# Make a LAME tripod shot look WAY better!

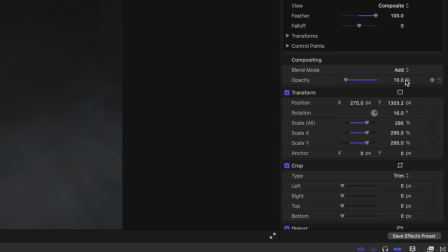I used the add button mode then lowered the opacity to 10% and then I really zoomed in here to almost 300%
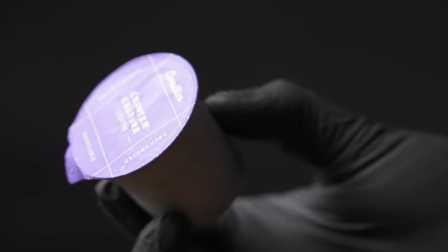and rotated our smoke just a little bit to fit the frame and here is the before and after of the capsule in hand close-up. You can really see how something so simple like adding in that smoke to create more movement and adding in that zoom in really takes
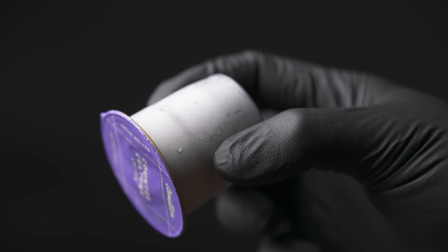this boring kind of stagnant shot that was captured on a tripod and makes it a lot more dynamic and interesting.
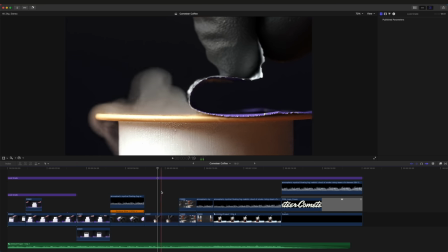Same kind of thing here with our next shot of the label being peeled off of the capsule. originally this shot was a lot wider and it was completely stationary.
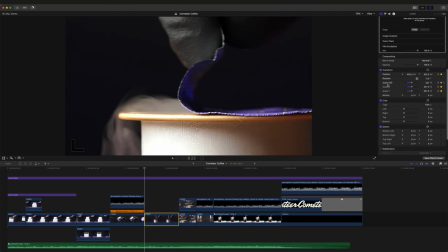Now if we turn on our transforms here you can see our scale started punched in all the way at 227%
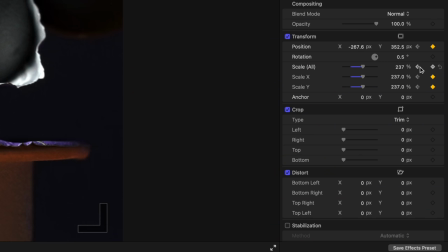right in on that label and by the end of the shot you can see that we're at 237% for that zoom-in effect.
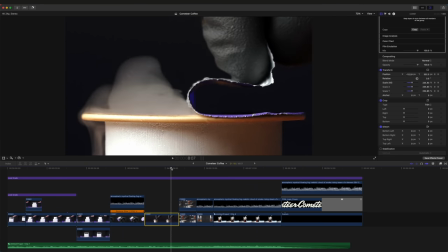Now for our X position you can see that we kind of have this slider movement from left to right so what I did here and I'm just gonna turn on our horizon so that you can see what we're doing.
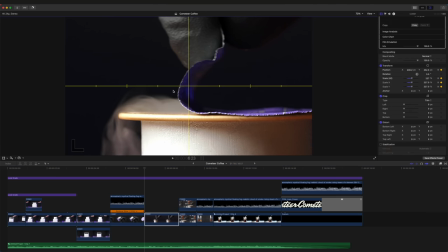My goal was to kind of have this label where it's peeling be in the center of the frame. So we set a keyframe here at 430 on the x-axis and if we skip to the end you can see that we're still in the middle here where that label is peeling
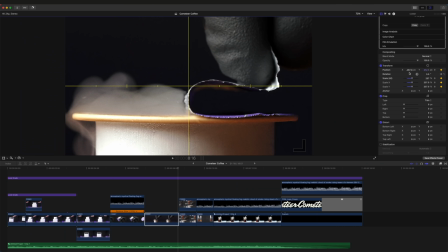back and that is at negative 267.6 and once again we have this boring stagnant tripod shot that we've gone
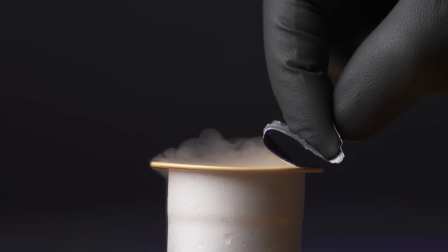ahead and punched in on, added that slider movement in post and we have something that looks a lot more dynamic and interesting.
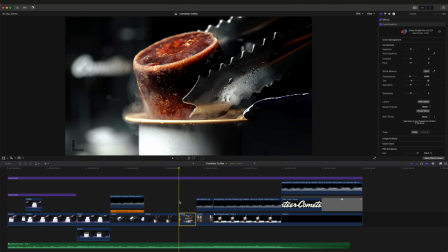Now for this shot here where we pull the puck out of the capsule it's actually the exact same thing as the previous shot but instead of doing that slider movement on the x-axis we've actually gone ahead and added a movement to the y-axis. So here you can see we're punched in at 120%, we start at 170 on our y-axis,
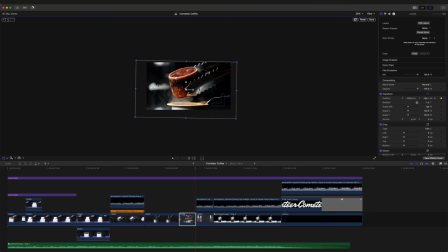we skip forward to the end frame and you can see it's negative 162.1 and you can see here this is our whole frame moving up and down as we go through the shot.
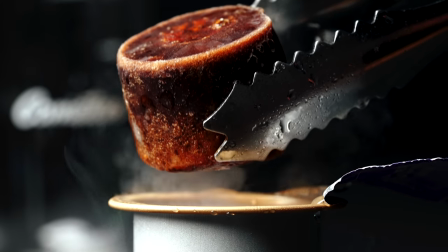And like always this is the shot before and here is the shot after. Now for the puck swirling around the beaker here. This is actually an extremely punched in shot. I did not originally intend to go this far in in post but when I looked at the
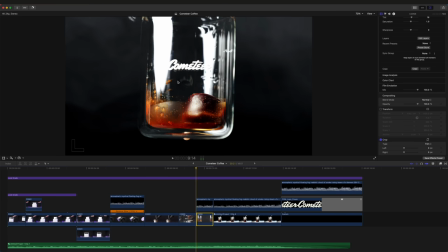original shot on the computer I noticed all of these smudges in the beaker that just didn't look good.
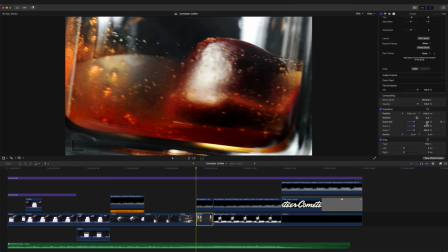So what I did was I punched in on our scale at 300%. I rotated the shot a little bit and adjusted the position.
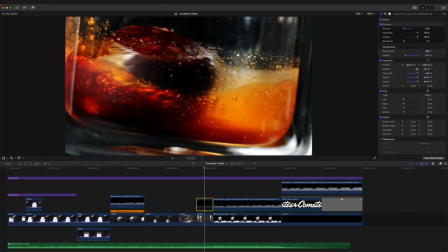I also felt like the background and the darker areas of the shot were too dark which is why I added another smoke overlay from story blocks to that. It just kind of ties it in and blends it more seamlessly with the other shots in the sequence.
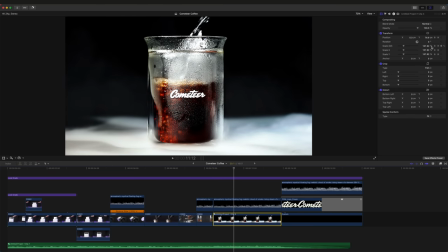And then our final shot here, once again, we have a scale zoom in from 100% all the way to 125%. And of course that smoke overlay because I felt like the background was just a little bit too dark. And that's it. Once we put it all together, this is what we get.